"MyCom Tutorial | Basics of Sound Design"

Hey guys, Steven here with another MyCom tutorial. Today we're going to talk about the power of sound design in your videos. Let's go.
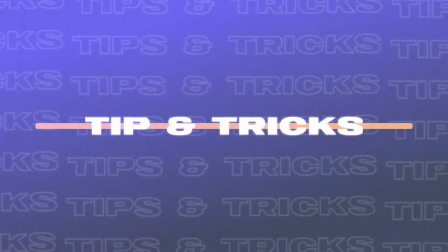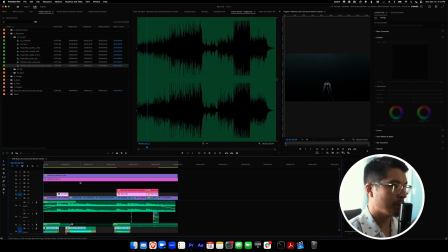Alright, so we're here in Adobe Premiere Pro, and again we're working with this boat lift commercial, and I just wanted to kind of go through and talk about the power of sound design. So what I want to do is go ahead and play this commercial in full, and that way you can kind of hear it with the sound design, then we'll go through it without. So here it is with the sound design.
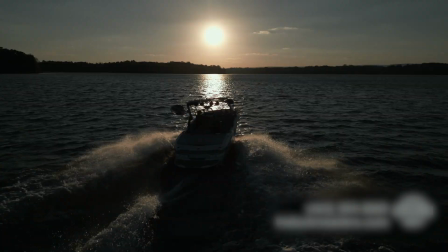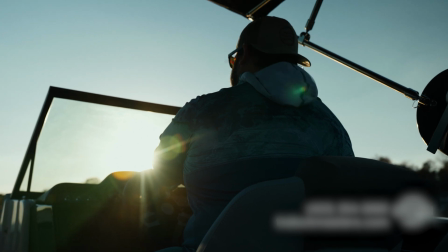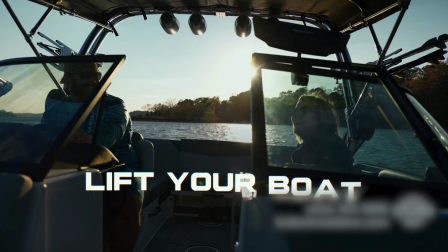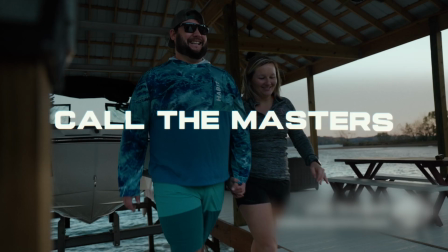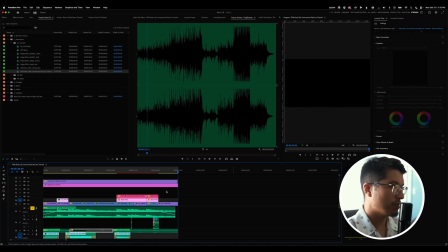All right, so for me, I think having the sound design in there adds a lot of life to your video, to this video specifically. And so sound design should be done in moderation, and I believe that it can be overdone pretty heavily.
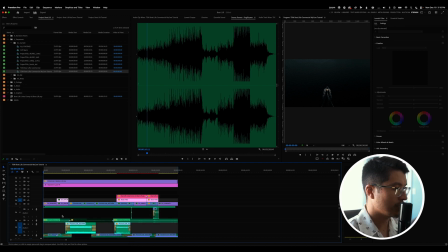And so what I want to do is kind of take you through my process and how I decided where to put what sound.
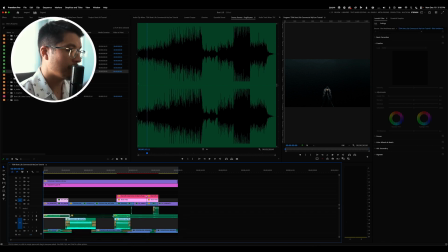And so I have like this bird ambient sound effect, and I think the beep were from a website that I subscribe to, royalty-free sound design.
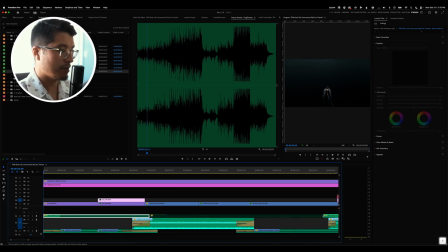So that way I can use it on any project, which I love. But a lot of these other sound effects were taken from other parts of the video and placed to where I felt like they needed to go. And so first I want to start with this bird ambience. So basically this is kind of like an ambient type of a feel.
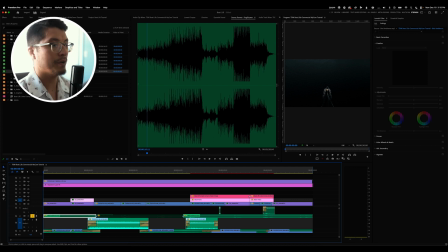So I wanted to kind of create this feeling of, hey, we're outside, we're in nature, and so what better than that than some birds? And so here it is, the bird ambience. And so you can kind of see it hits around this negative 40 range on the decibels here.
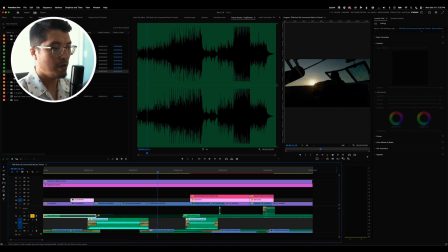So it's pretty underneath everything else.
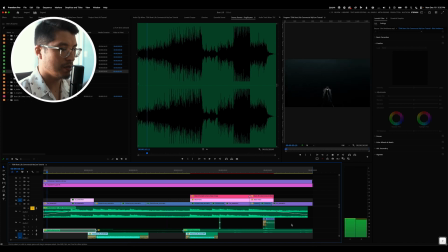Take that in contrast with the music at this point is rolling around when it starts to come on, like -9, -12, -15 is kind of where it sits. And so again, the key to sound design is using it in moderation and not overpowering, because then it starts to sound fake.
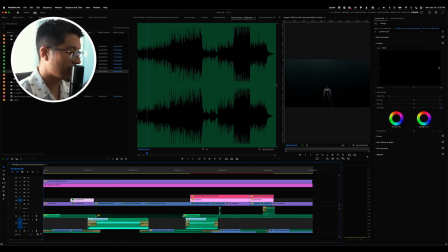And now you can see this other track here is the boat.
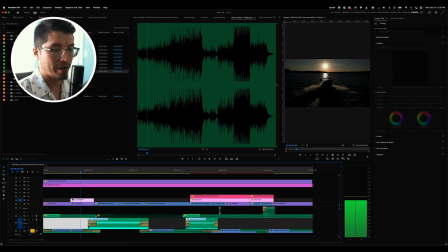Again, same thing, hits around -30, jumps up to 24 here.
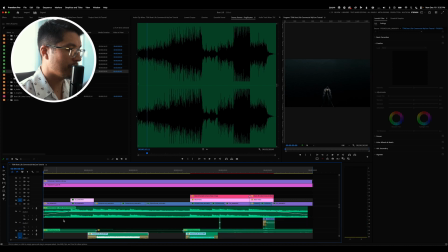And so just want to have that a little bit of a feeling of, hey, we're in a boat. There's a boat. Let's make sure we hear the boat. Okay. And so we kind of run through each clip, and it's like, okay, what needs to go here?
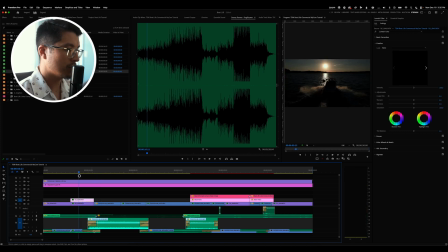And so I like to add these constant power, these fades in and out to kind of lead the viewer into what's coming next, and also kind of tail things off. That way it's not such a hard cut. And so, boom, now we're inside the boat.
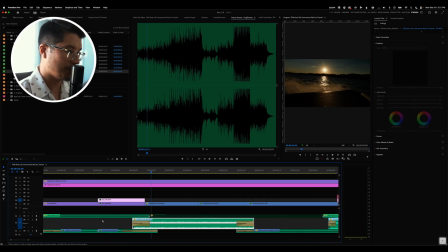So I think this is just the natural audio. Yes, from this clip, you can see here, FX30, clip 30 here.
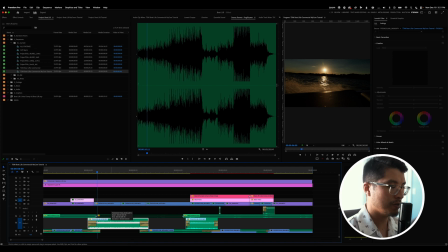And so this is just the natural sound from the camera. I had a microphone on there capturing the natural sound because we're closer to the boat. I wanted to make it feel like that. And so this one, kind of wanted to show, okay, we're powering down now.
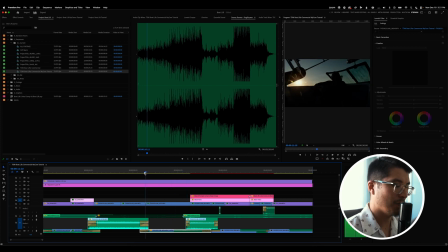And so what I did here is I took, when the boat was starting to ramp up, I just reversed it. I hit Command R and then hit reverse speed, and that works for videos as well as audio. So it's a little trick that I used here just to make you feel like, okay, now we're slowing down.